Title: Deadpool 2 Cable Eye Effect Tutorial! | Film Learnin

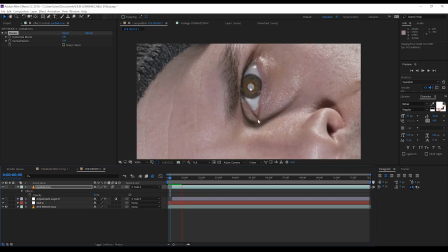Now if we check out a preview, you can see our eye sticks all the way to the end.
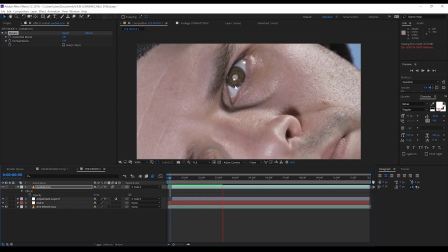Now of course it is sticking to the eye extremely well, but we do have that issue that our eye has to open up,
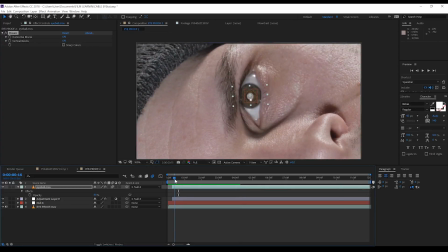and at the moment, our eye lens is still just sticking on top of that closed eye. And that looks a little bit weird. So what we're going to do is head back to the start of the comp, and then we'll just go forward frame by frame until we find the point where our eye starts to open.
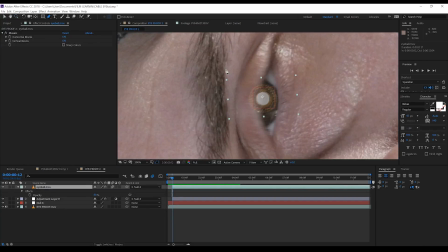Right here. From there, we're gonna head up, grab the pen tool, and we're gonna mask out around that eyelid. That looks pretty good. We'll then hit M and change the transfer mode on that mask to subtract and hit the stopwatch on mask path.
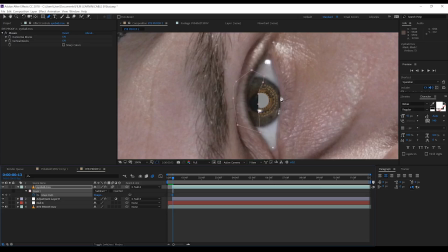From there, it's just a process of going frame by frame and just moving that eyelid mask up until our eyeball is completely open and then just move it off center a little bit. There we go. Now we'll finish this off by just heading back to that first frame where our eye is sort of half open,
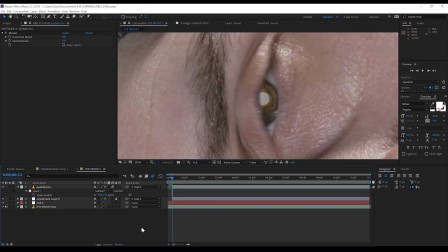and then we're just gonna hit F and feather that out slightly just so it blends our mask in a bit better.
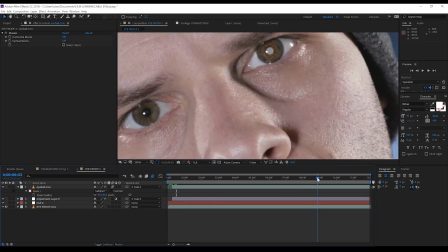Nice. Oh, I almost forgot one thing.
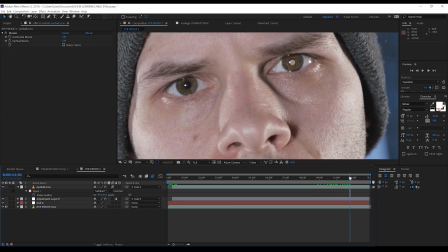Let's hit T once more and we'll head to around this point in the shot, hit the stopwatch, and then we'll skip ahead around 1 second and fade it down to 0.
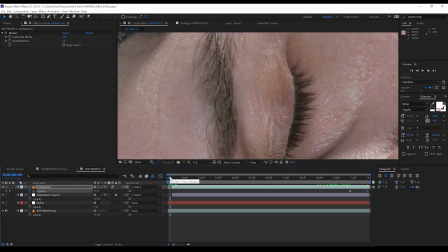That way we match the cable eye effect shot that's actually in the movie Deadpool 2.
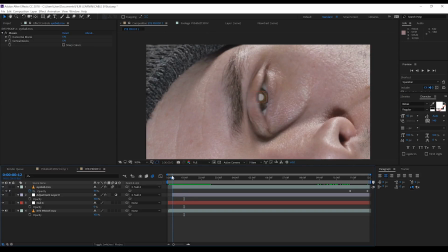That looks great, moving on. And next step is pretty simple, guys. Let's just hit Ctrl D to duplicate our eye layer.
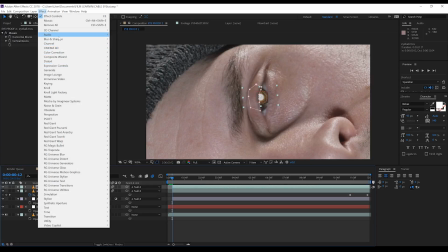And from there, we'll head to Effect, Blur and Sharpen, and grab a fast box blur.
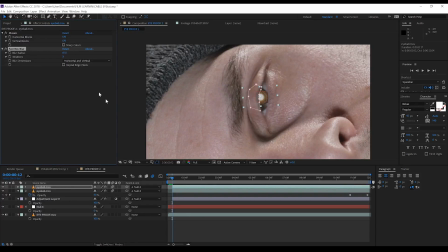Now all we're gonna do here is just crank that thing up to around 60, just to give our eye a sort of soft, glowy look.
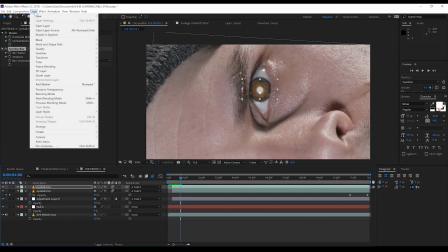Much better. Next, let's head up and grab a new adjustment layer and set the transfer mode to screen.
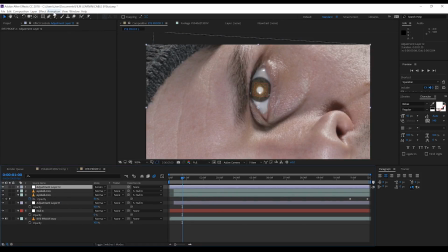We'll grab the pen tool and draw a nice mask around our open eye like so.
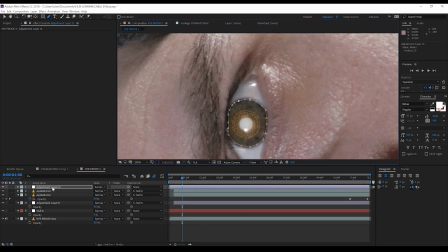And once that's done, we'll hit F and feather out anywhere from 80 to 90 pixels, nice and soft. Why so soft? Well, this is our glow and color grade layers for the eye.
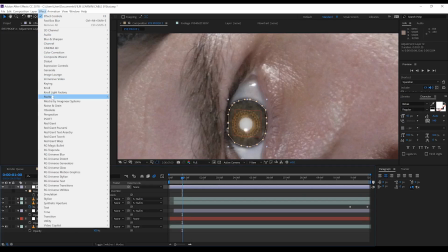So for starters, I'm gonna head to Effect, down to Magic Bullet and grab Colorista 4.
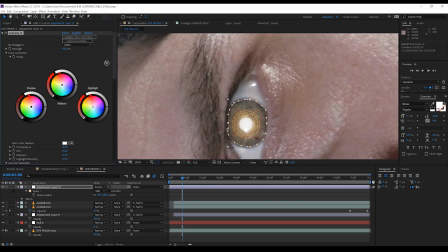Now guys, I'm using Colorista because, well, I own it, but this process can work for any coloring software or plugin you like. I'm just a fan of Colorista's flexibility, so that's why I'm using it. Now, all I'm doing here is adjusting the exposure and grading the eye to achieve a brighter, slightly orange look.
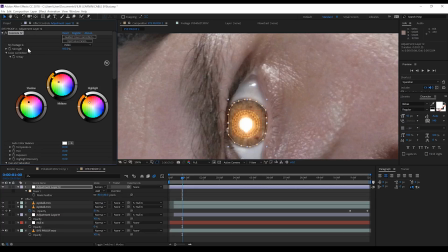And thanks to our feather, the effect isn't overpowering. That's our next effects job. If I turn it on and off, you can see what I've done. It's not exactly an overpowering look, it's just subtle, but it works.
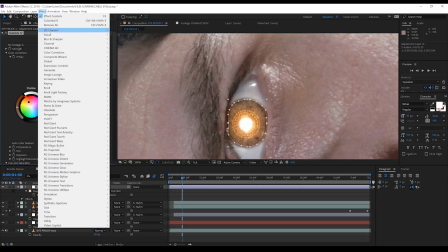Let's then head up to Effect, stylize and add a glow and blow that all out of the water.
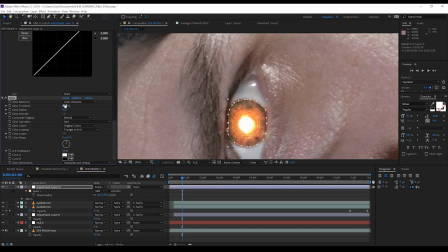Now my settings are pretty easy here, gang. We just want to adjust the threshold to say 74.9, the radius to 68, and the intensity to 2.
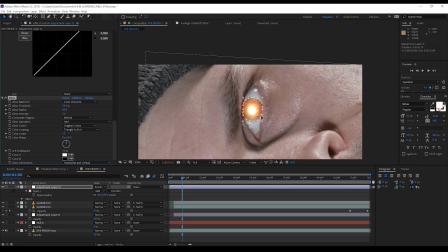You can see that really enhances our coloring and just brings up some of the details in the eye itself.
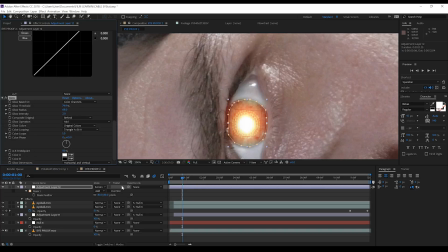Now let's finish this off in two ways. Firstly, let's parent this to our null, done, and then we're gonna animate the mask on those few frames before the eye opens. Let's start by hitting M and hitting the stopwatch on mask path when the eye is completely open.
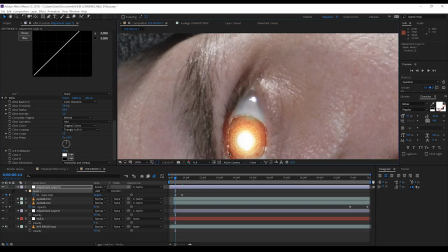We'll then go backwards, adjusting the mask until the eye is closed, like so. Now from there, we're just gonna trim off those last few frames where the eye is closed.
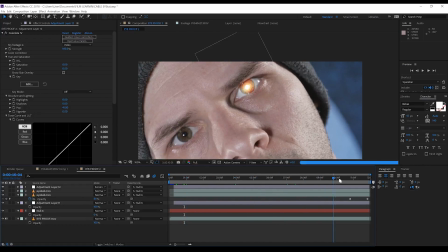Let's then finish this layer off by heading to where we started the opacity layer on our robot pupil,
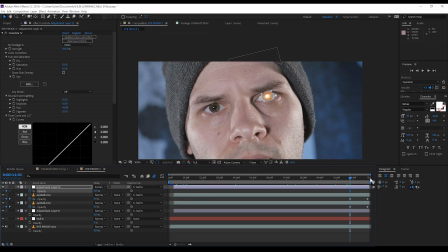hit the stopwatch on opacity right here, and then we'll fade it down to zero on the same keyframe that our lens fades out. Now, just to enhance this a tad more, I'm gonna once again hit Ctrl D to duplicate this layer,
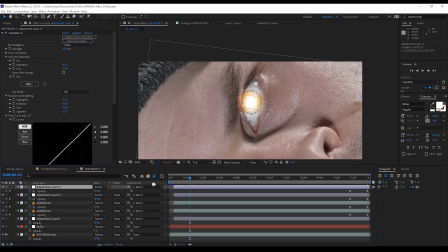and then I'm gonna hit T and bring the opacity down so that it's a bit less harsh,
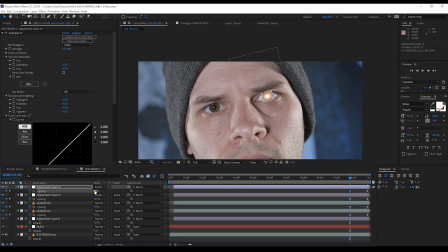but the enhancement's still there. Around 30% looks pretty good to me. Done.
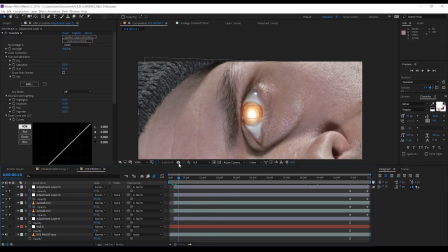Moving on, it's time to add our flare. Now here's the tricky thing.